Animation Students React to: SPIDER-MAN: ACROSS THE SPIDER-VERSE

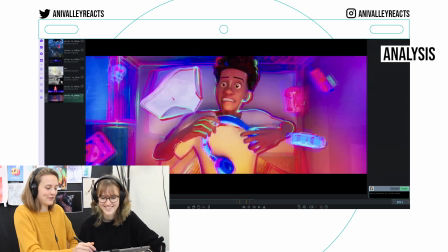Yes The expression, the pure fear in his eyes when he sees the underwear.
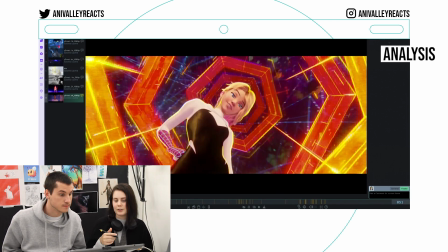This trailer is full of great fucking composition. Like we start with this full focus on Gwen.
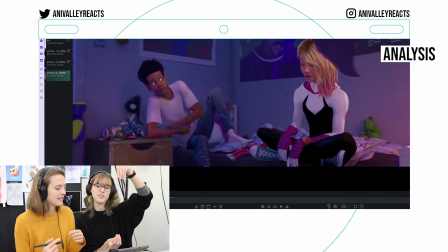Miles, to me, Miles just looks like you took the model and you just like stretched him like this. He's so long, look at how long he is.
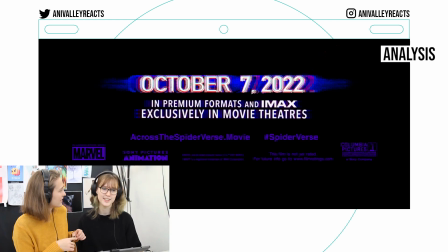I remember being that age and feeling really tall and awkward. I'm almost six foot tall and I was like a stick for a while.
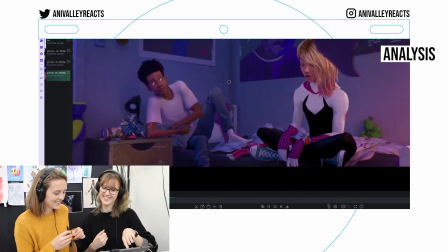And that's what Miles looks like to me right now. Oh, does he barks now? That's cool.
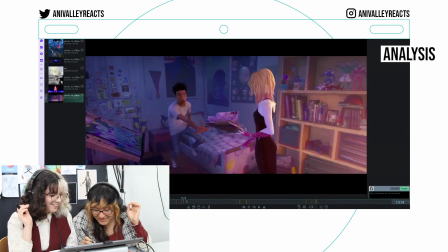Oh, it's from his uncle. Oh, no. Just very quickly, look at how nice the room is.
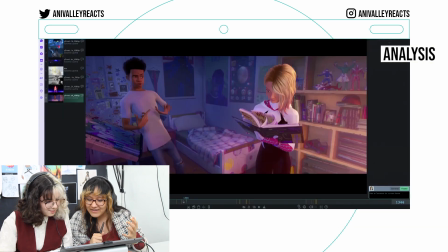Like, no wonder Mike recreated that room. It says so much about the character, talking action figures, the books.
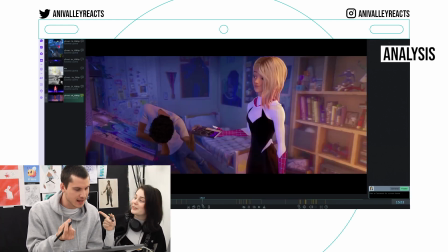The environment, okay. Right, you modeled. He modeled the full room of Miles.
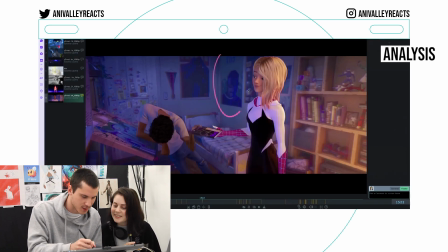So what's changed? The poster is different. This is the same, the trophy is the same. this thing is the same with a different picture no that's the same different sheets it's more or
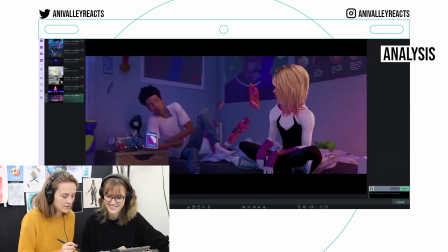less the exact same model which makes sense obviously talking about the animation obviously it's glorious but also here it's just really nice how she's very calm and
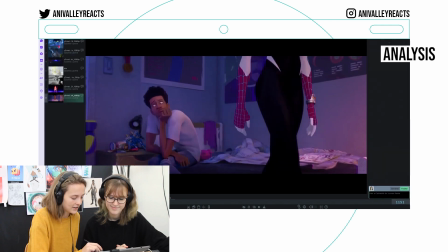he's a frenzy mess of movements and that's a really nice contrast in the character acting because if both of them were super
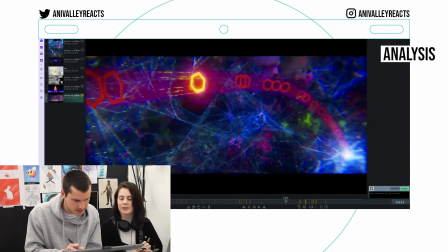hyperactive it would be a bit too much I love the animation where Gwen rolls out of the window.
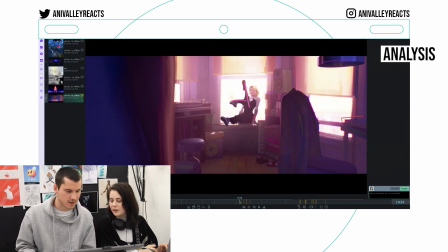It's so cute. First of all, doubles and smear frames.
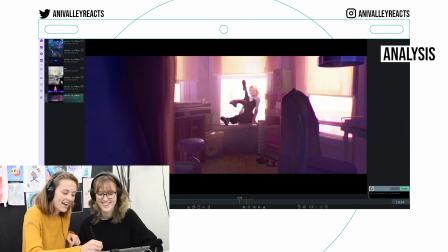Hell yeah, we love that. Wait, is that...? All of these little legs are put in manually by the animators.
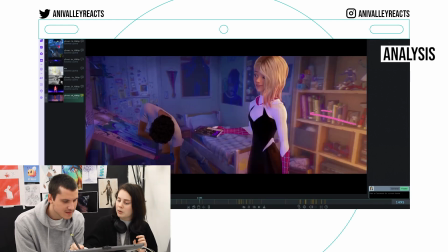This is magic to me, I don't understand. Warm colors coming from here, cold colors coming from there.
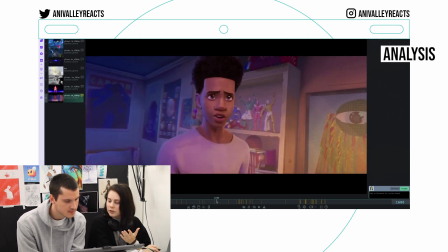And then they walk towards the warm color, which is basically going into adventure. frame in frame that's a common technique and then we get those
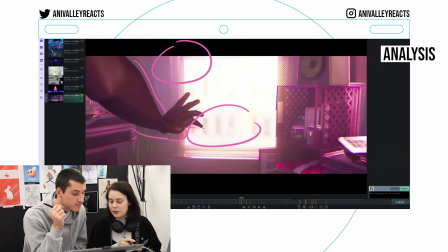doubles here that they love to use it's not doubles in the way of smear frames it's like how they make stuff look out of focus in spider-verse
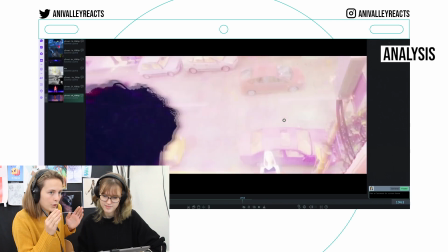theoretically if somebody falls out of the window that would not be enough time for her to already stand up straight especially
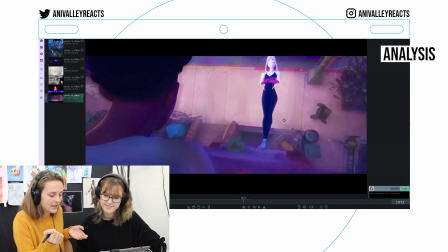because also she puts her mask on in the time and it just really shows how quick and precise she Look at that,
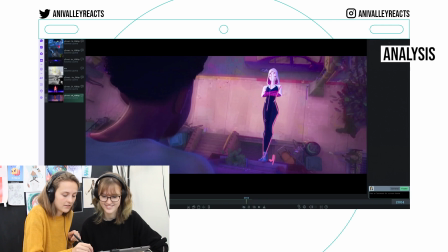it's so nice and so much tension in her body Fucking
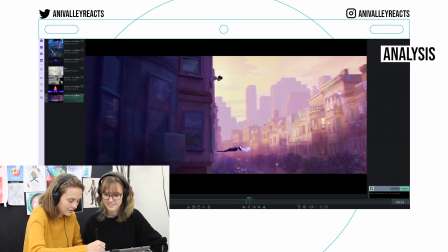like sinus curve or something like this is like straight and then her legs do this
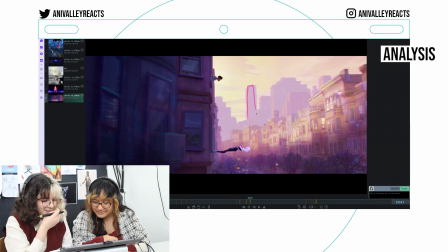So nice I'm just in awe how much detail it is here in the front The farther the distance the less info they have Here's like complete darkness and here's like very light She stands out with her being white and she stands out with like being a bit darker in the bright area.
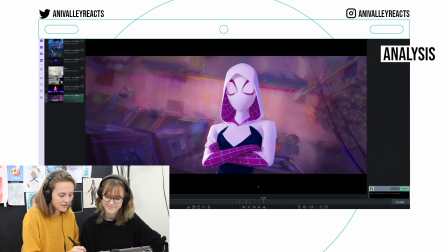You also have this beautiful shadow line here. Spiderman with their masks, it's so nice to see good character acting also. Like you know what Gwen is like doing when she does a little hat and maybe a little bit of a change in the eyes.
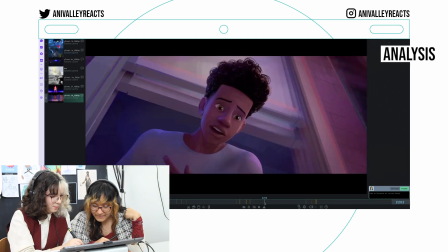Because you don't have an expression so you gotta do it all with body language. Oh my god look at the chromatic aberration over here.
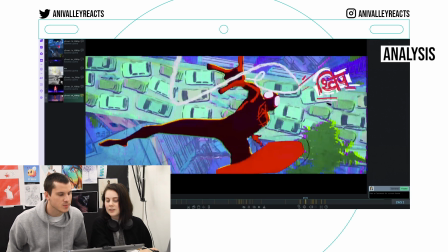But this makes it that we only focus on her. I'm so excited now because this trailer's like showing they're gonna go from like Spider-Verse
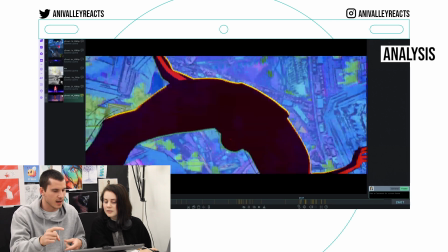to Spider-Verse And every Spider-Verse is gonna have like different textures like different sound effects.
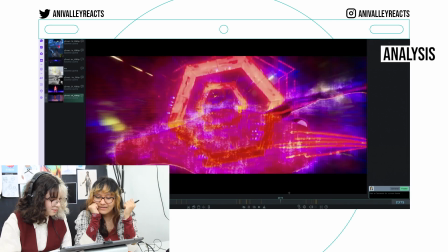It's gonna be so much fun Oh the posing it's so fast like is it on twos?
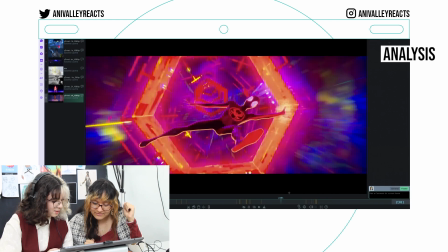Yeah The background is on ones But it's cool like I like that
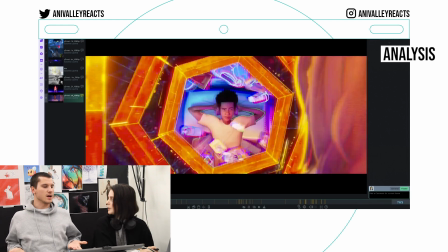it is on twos because it makes it more comic-looking The style is cooler and like in the story it made sense,
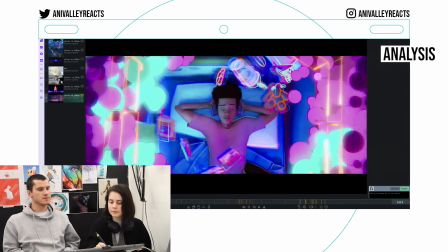you know, to have this Oh,
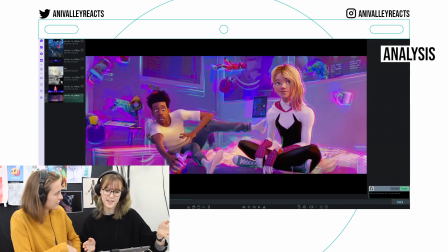well, the thing is in 3D it's easier to make a lot of frames than it is in like 2D, because in 2D you have to draw every single one of them. But in 3D it's not a technical limitation, it's a choice. And it doesn't make a bad animation if it has less frames. And here specifically it works because they were going for a sort of comic book style,
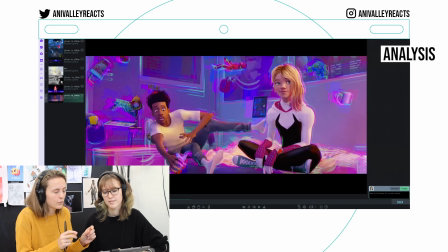and because of the onto's animation it makes it a bit more choppy, enough to have that special kind of feeling that they were going for.
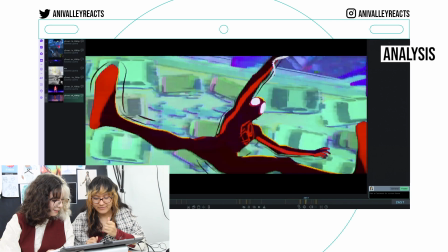People who draw Spider-Man or animate Spider-Man have to know so much about anatomy or how to make a silhouette look good.
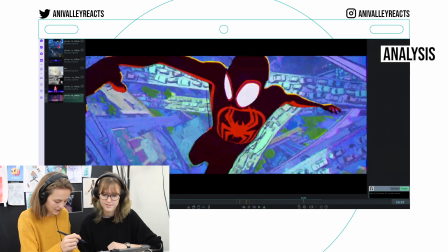It's so important to get good silhouettes because that's how you tell most of the action when they're swinging.
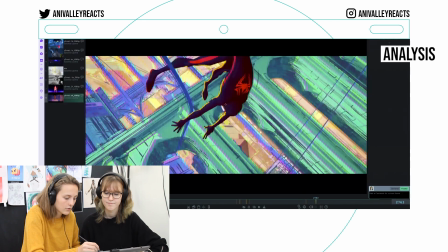It's just nice poses. Even if you don't see a shoulder accent here. Like with fast things like this, you want to make sure that you can see everything just based on the silhouette. Look at the line of action in this way.
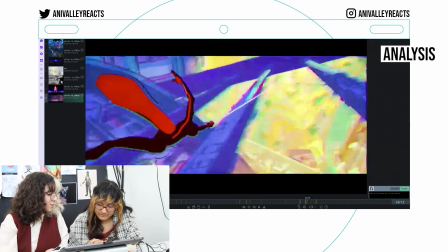You don't do these kind of poses in real life, so you kind of expect them to look natural for him.
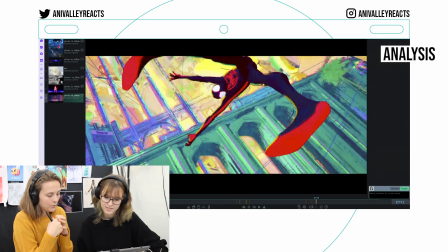That's why animation is the perfect medium for Spider-Man. And whenever he gets close to the camera, he slows down a bit,
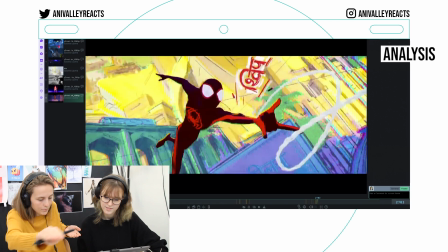so we can see more of him and then he goes and he's gone again and he's here again.
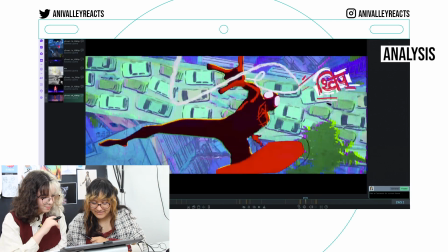And they stay on this really long. Also, I like how they like in the character, because he's pretty much just like a black shape.
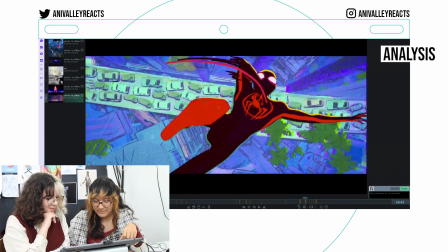They use these red shapes to distinguish the form so that when they go into each other you can still separate them.
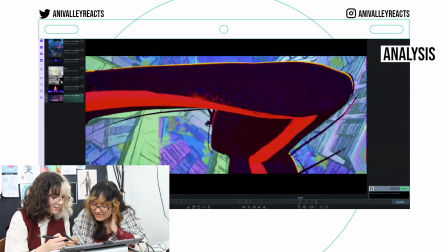The action lines are all like drawn over. Very textured action lines that fit with the style of the background.
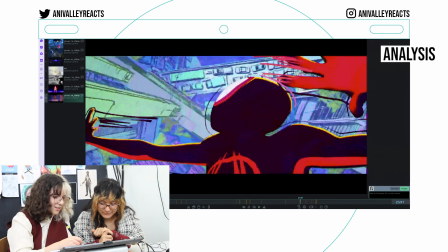Look at this mirror frame, they are definitely drawn over. There are some yellow rim lines that actually pop off. They are actually complimentary color if you look at this blue and yellow. They drew those lines by hand probably.
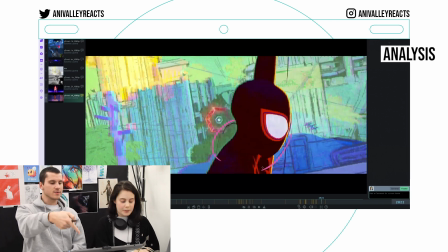Okay, there we go. That's new.
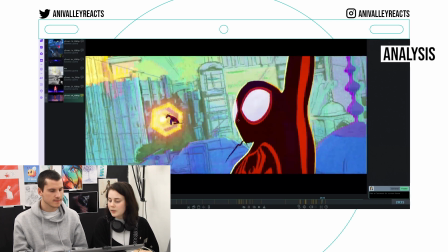Because first of all it's on twos and then second of all they change with every second frame So they have to be hand-wrong because that would be a pain in the ass to do in 3d Yes,
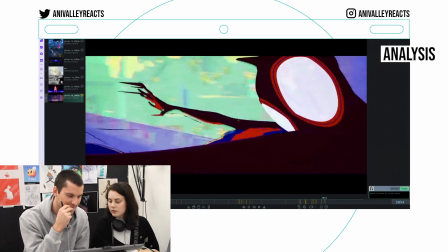absolutely. Oh, the smear frame in that one. Holy shit. Look how he blobs
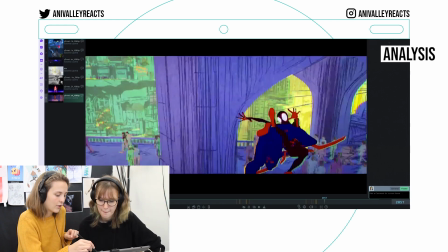Even like his hands have a very strong clear silhouettes as well Yeah,
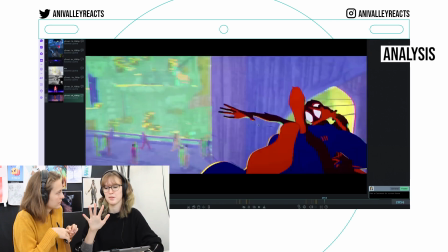hand shapes always really important like either you want them to like be nice and visible usually like group fingers together when you draw or animate fingers or you can see all the fingers or if you have a fist you want to make sure that the fist is like a nice shape in a professional production they usually make shapes for you so like you'll have your
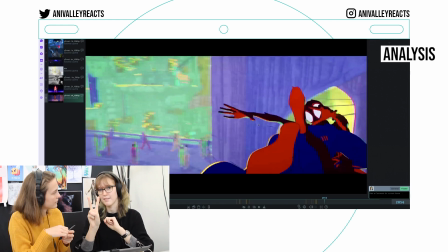hand and then you have one hand that's like this and one hand that maybe does this and then when you're animating you can like switch between them but if you want something else than that you have to go in and move every single little digit of the finger
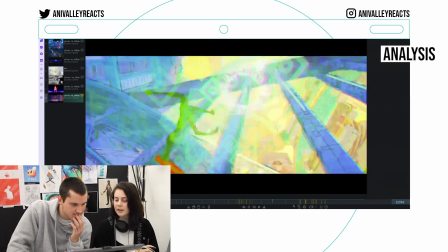and making fingers takes forever and it never cuts that's really cool That's crazy.
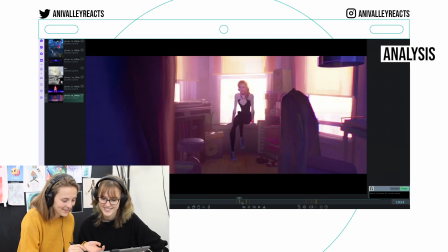I just realized, is this a one-shot? No, they cut here I think, right? No.
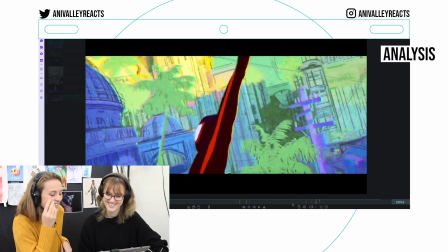No, it's all one! It's so cool! This is insane, you're just so in the action because of that.
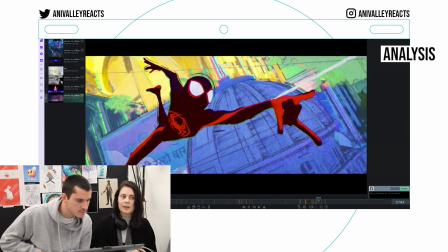Someone once said that one animator to do one second of animation, it took a whole week.
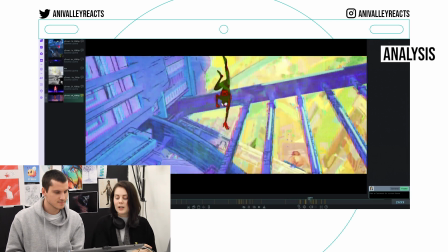And this is like a 30 second shot, so you can imagine how long this took. Especially with such dynamic posing.
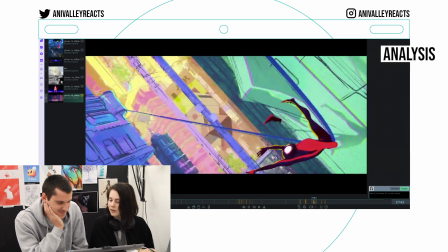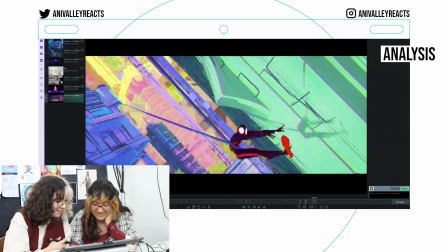Weeeeeeeeeee! Oh, what's happening here? I didn't notice that the first time I watched it. Yeah, same.
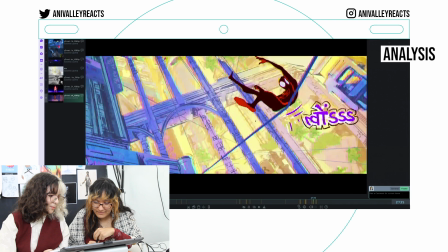That's so funny! He's so cute! It's like, oops! It becomes a clothes hanger for a second.
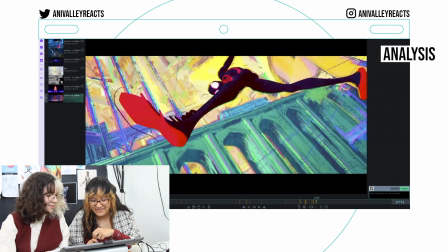Such a fun sequence!
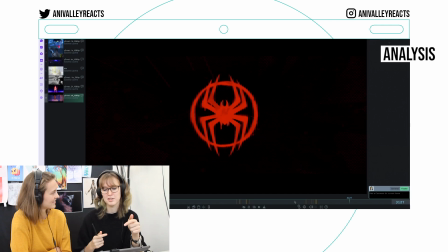You need to plan all of this and then passing the animation between people or you have one person animating the entire thing. If you can say you animated this by yourself, then honestly you're an animation god. Look at this!
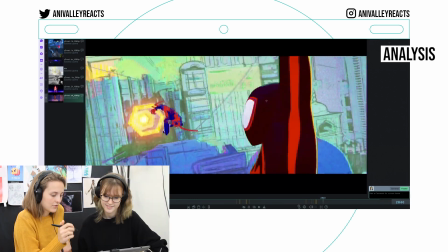Look at this gloves! His eyes are so big! Yeah. Wow!
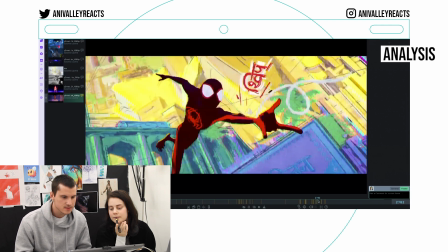And the sound effects that they have, like the comic sound effects, are different because now they look like it's a different language?
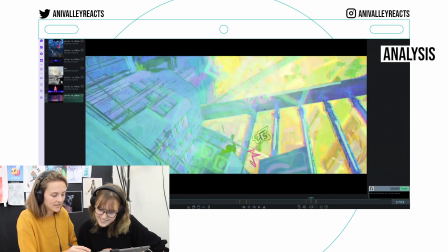Yeah. I heard somewhere that they're like in India. Look, we have here, what was it called again?
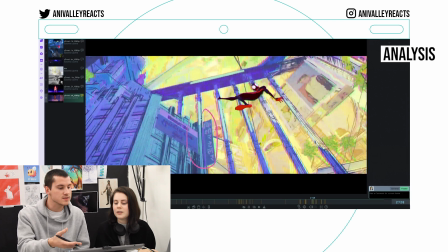Onomatopoesi! Oh, yeah! See the billboards? Oh, that's so cool! So if they're in a different country, the sound effects also have a different language.
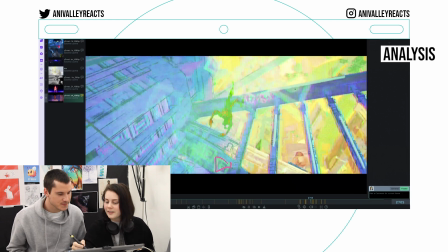Yeah. Do you see how the lens flare is? Oh yeah, it is like an Indian, it kind of looks...
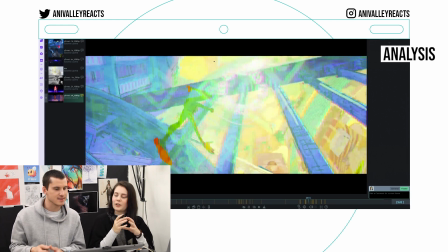Yeah, it looks like an ornament. Yeah, exactly.
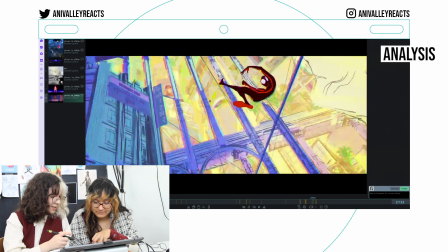I just love that they use complementary colors like this violet against the yellow, which makes it pop out. And then you have this black-red shape going through the composition.